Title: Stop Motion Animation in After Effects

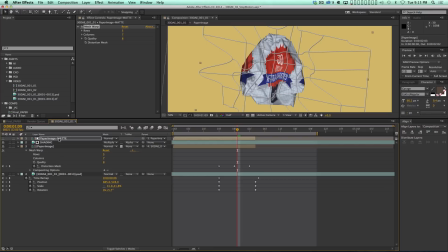So there you go. That's all you have to do. So now this mesh warp is always going to be in sync with this mesh warp. This one. Cool.
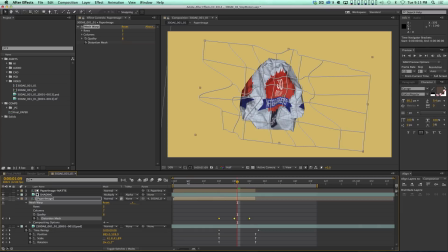So now I've got this matte set up, and the reason that is a better way to do it is because now you can color correct the shading layer.
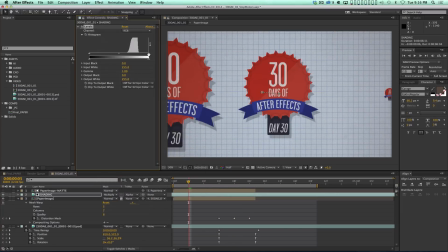You can put a levels effect on it and brighten it,
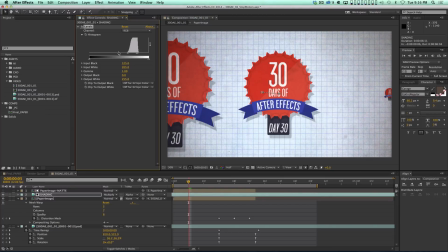but also bring back more of that gritty paper texture if you want, right?
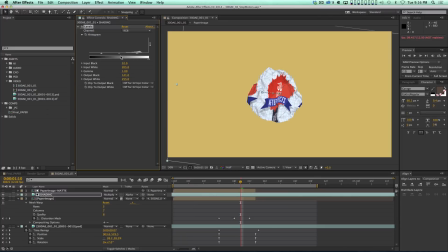And that's probably too much. And then you can just kind of adjust the black output to control how much of that you're seeing through it, right?
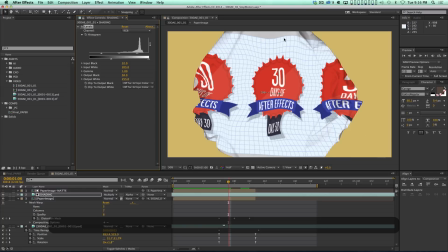So now I still have that nice bright looking layer, but I can still see all the folding happening. So let's go to these frames, because these frames here, I want to make sure that I'm still getting that nice, that grid texture on there.
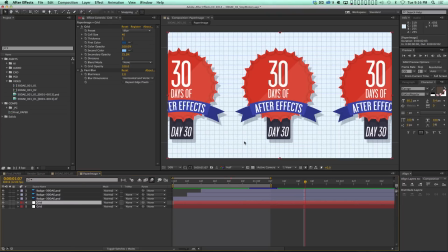So maybe what I need to do is actually go to my paper image comp and make it a little bit taller.
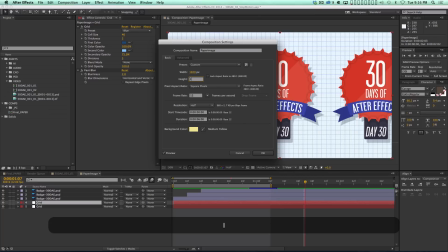So let's make that actually 1300 in height.
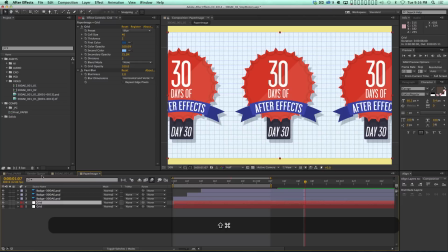And then I'm going to hit Shift Command Y to bring up my solid options for my grid layer. I've got two of them. I'm just going to hit Make Comp Size. And so now the grid extends all the way.
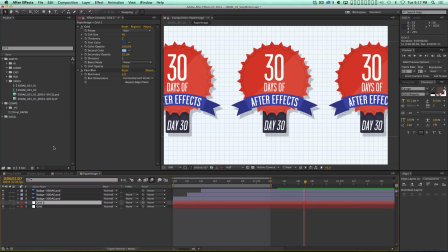In this grid, all I've got two copies of it. One has a little bit of a blur on it just to give it that fuzzy kind of papery look.
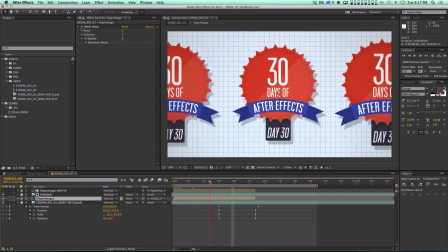And so now we should be all good. Yeah, there we go. Cool. All right, so now that image extends all the way to the top of the crumpled paper, and it's crumpling up, and it's looking fantastic.
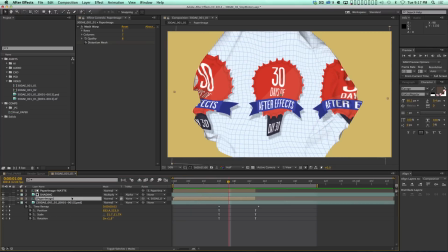Okay, so now let's deal with the masking part of this. So I'm going to turn the paper image opacity down again for a second,
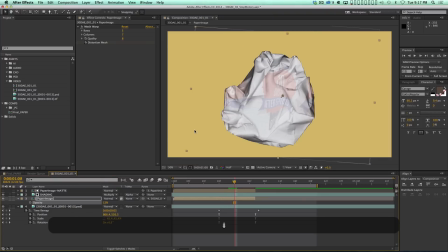and I'm just going to go to a frame where there's kind of a complex shape, right?
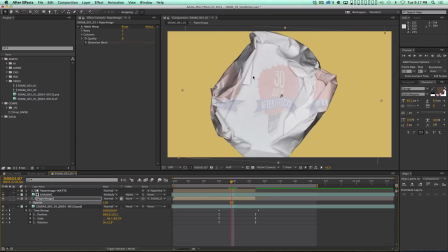Like, this is a good one. Every frame is so different from the previous frame that you're not going to be able to just easily do a quick tweened mask shape here. But if you pick a shape that's relatively complicated like this, you'll know that at least you probably have enough mask points,
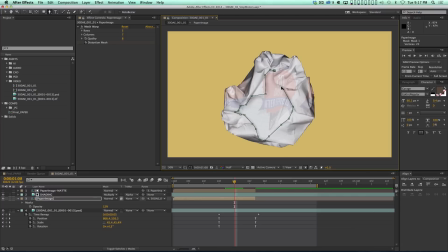to get the shape correct. And it doesn't have to be perfect, okay? So now we turn this back up. One thing that's going to throw you off is because you have a mesh warp on there, your mask is not going to work exactly the way you want, which is kind of annoying, but that's okay.
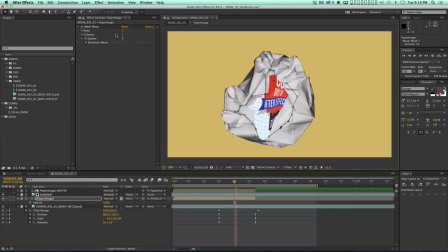You could pre-comp this whole layer and including the mesh warp and then the mask warp correctly. But it's actually, it doesn't bother me too much that you're seeing sort of pieces of the image that you weren't expecting to, because I don't just totally want to lose,
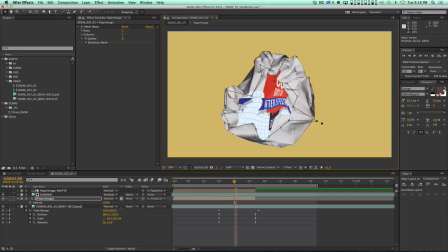I don't want to lose all of the image on these folded parts of this crumpled paper. I want to keep some of that, and I want it to look a little bit random, and I want it to just happen very quickly, so that it feels like you're just, you know, it just happens so fast that the whole thing just kind of disappears.
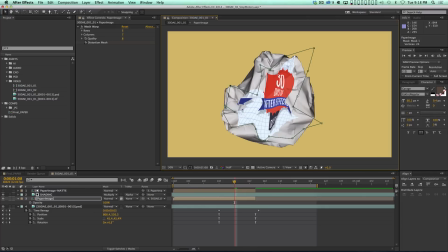So I've got this interesting mask shape on there. I'm gonna hit Option M to set a keyframe.
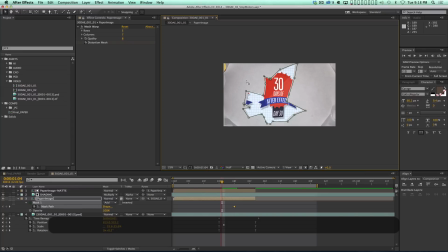And then I'm gonna go backwards. And I'm gonna go to the first frame where I see the full thing. And I'm just gonna quickly make a roughly rectangular shape like this.
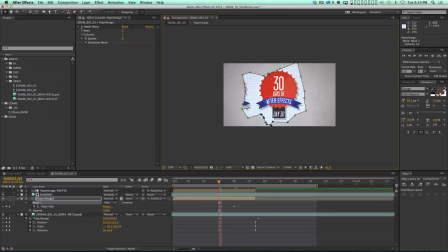And one quick tip with working with masks, you can select a bunch of points, double click them, and then you can scale them like this. And it's a really easy way to sort of line points up on a mask really quickly. And then I can select all the points and double click them and rotate them and scale them and make roughly a rectangle.
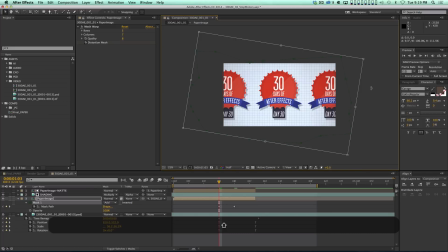So I don't have to grab every single point individually. You can do it pretty quickly. And now moving forward, I can just sort of
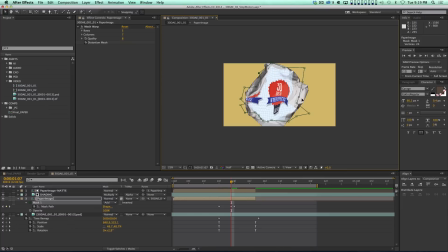go forward a few frames, fix the mask, on this frame, and I'm just trying to get it roughly where I want it. Now in the end, I'm gonna apply motion blur to this whole thing.
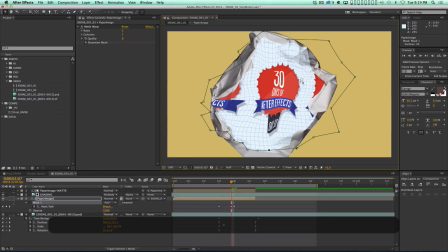And that's gonna sort of help cover up some of the sin too, some of these like hard edges where you can see the that the image maybe shouldn't be showing there, but it is.
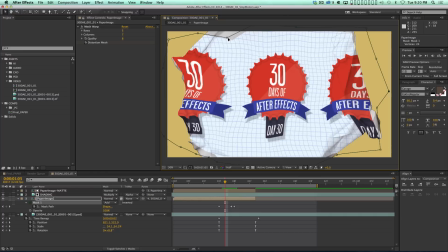All right, and let's go forward and backwards. On this frame, I'd like to see a little more there, maybe a little less there.
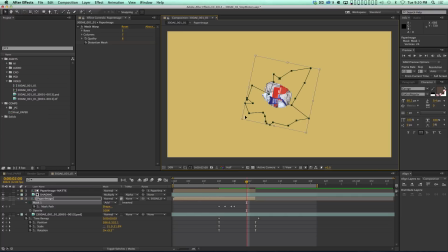Right, and then by the end, by this frame, this mask should be pretty small and kind of in the middle here. And you should only see a little bit of it, but I still want it to be a little random. So on some of these frames, I'm gonna pull some of this back and reveal a little bit more maybe.
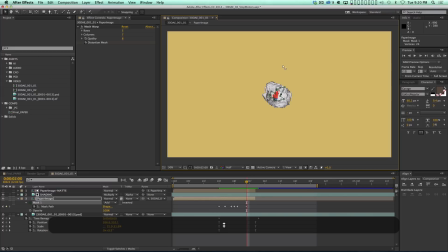So it's really just feels random. Okay, and then maybe this is the last frame that we actually see the image.
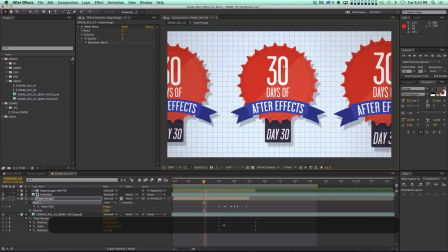So I'm gonna trim the layer there and let's do a quick ramp preview. And it crumples and goes away.
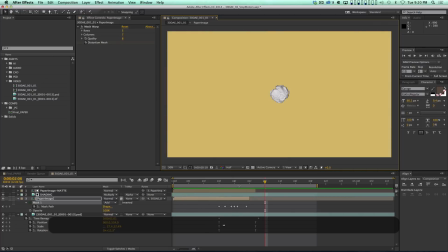Cool. All right, so that's looking pretty good. It feel like it doesn't crumple enough. Like right in there, it should start to be really, really crumpled. So I'm gonna grab the mesh warp and I'm really gonna mess with this keyframe.
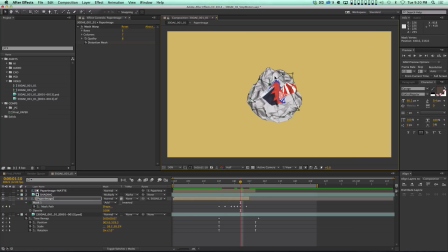I'm gonna just distort the mess out of it and really, really try to mess the image up. So it looks like it's really getting smushed at this point. And you can see I've kind of made a mess in here and it's kind of hard to see what's going on.
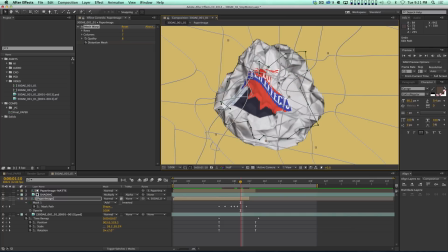So I'm just trying to do my best here. There we go. Okay.
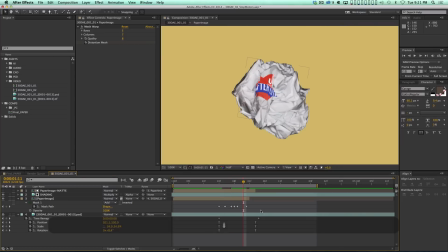And so now it's like crumple gets really crumpled. And then that last frame, I mean, that's the last frame that we see this on. Yeah, it really needs to be messed up. So let's just almost invert some stuff like this.
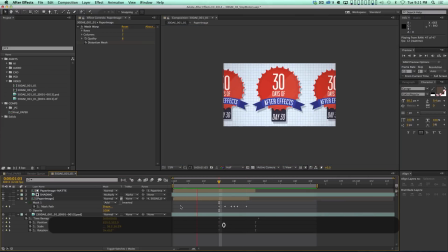Okay. Let's see. So now we preview this and that works pretty good.
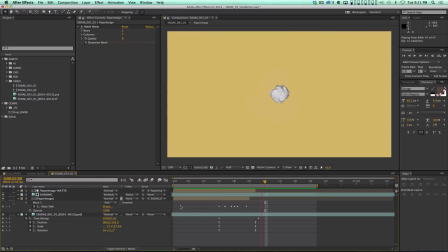That works better. Okay. So now how can we add motion blur to this? Because this was shot stop motion.
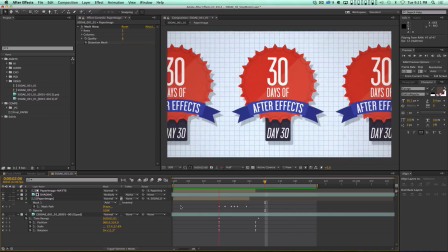So there is no motion blur. This wasn't a 3D render. So there's no, there's no motion vector pass or anything like that. So what I want to do is just pre-comp. First, let me make sure everything's set correctly.
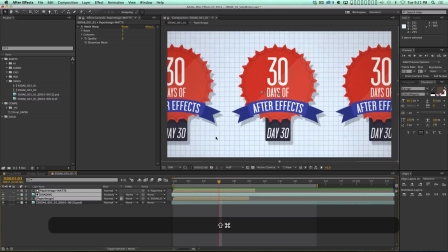This is 100% opacity. I'm going to select this whole thing and I'm going to pre-compose it and just call it paper ball.
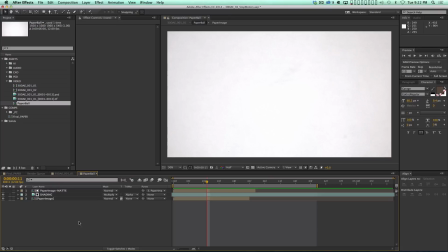Cool, there it is. Now a bunch of stuff disappeared and let's figure out why that happened.
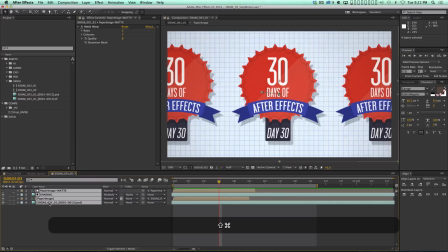That happened because I didn't pre-compose this layer too. So let me pre-compose everything. Paper, ball, there we go.
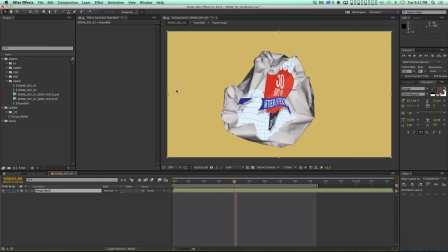And so what you can do is you can use, there's a plugin you can get, and I mentioned it in the last tutorial actually,
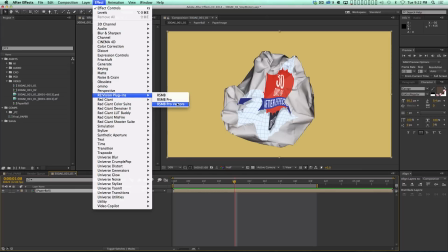Real Smart Motion Blur. Now, in the last tutorial, we used this effect, the Pro Vectors. In this one, we can just use the plain old Real Smart Motion Blur. This effect is incredible.
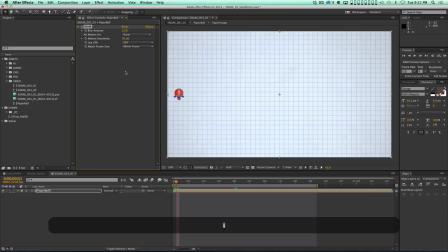What it does is it looks at each frame, right?
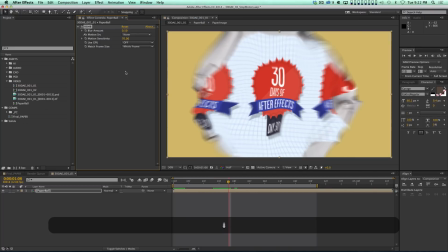And between one frame and the next frame, it figures out which pixels are moving and in what direction, and it blurs them.
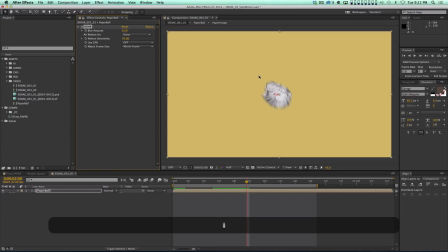And you can see that if you look at it too closely, you're gonna see some weird artifacts.
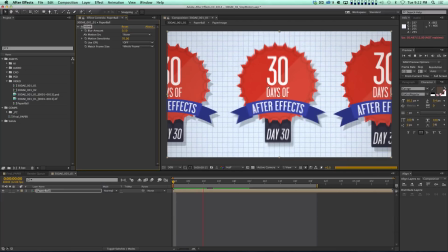But again, that's okay. When you play it, it looks like motion blur.
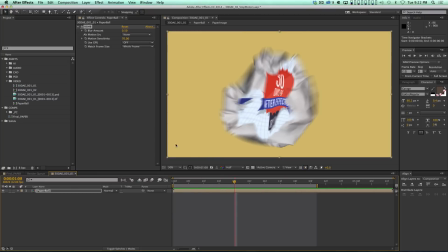Now there's way too much blur on here right now. So I'm gonna turn the blur amount down to like 0.1. So there's just a little bit of blur on it, okay? And look at that, it motion blurs the stop motion. This is actually a very common technique with stop motion animators to apply motion blur after they shoot their stop motion
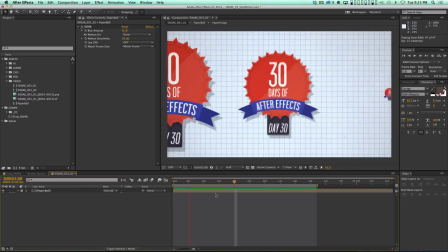because it gives it a smoother, more natural look.
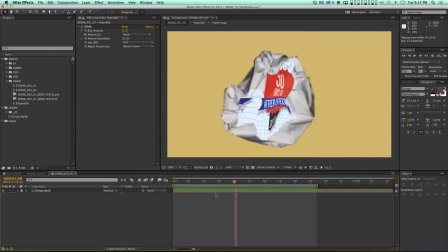And it's, when you shoot stop motion, it's impossible to get motion blur because the stuff's not moving, all right? So this Real Smart Motion Blur effect is really handy, and I know, again, it's a plugin that you have to buy,
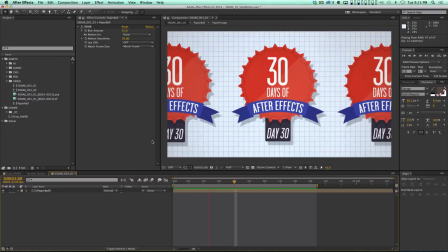but, there are certain plugins that, like, if you're serious about being a motion graphics artist,
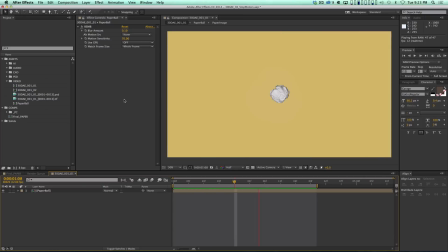you should own. You really should, and you're talking about, $100, $200. It's really a small investment. All right, so let's talk about finishing up this animation. This was the bulk of this tutorial, figuring out how you can use something like this and incorporate it into your After Effects.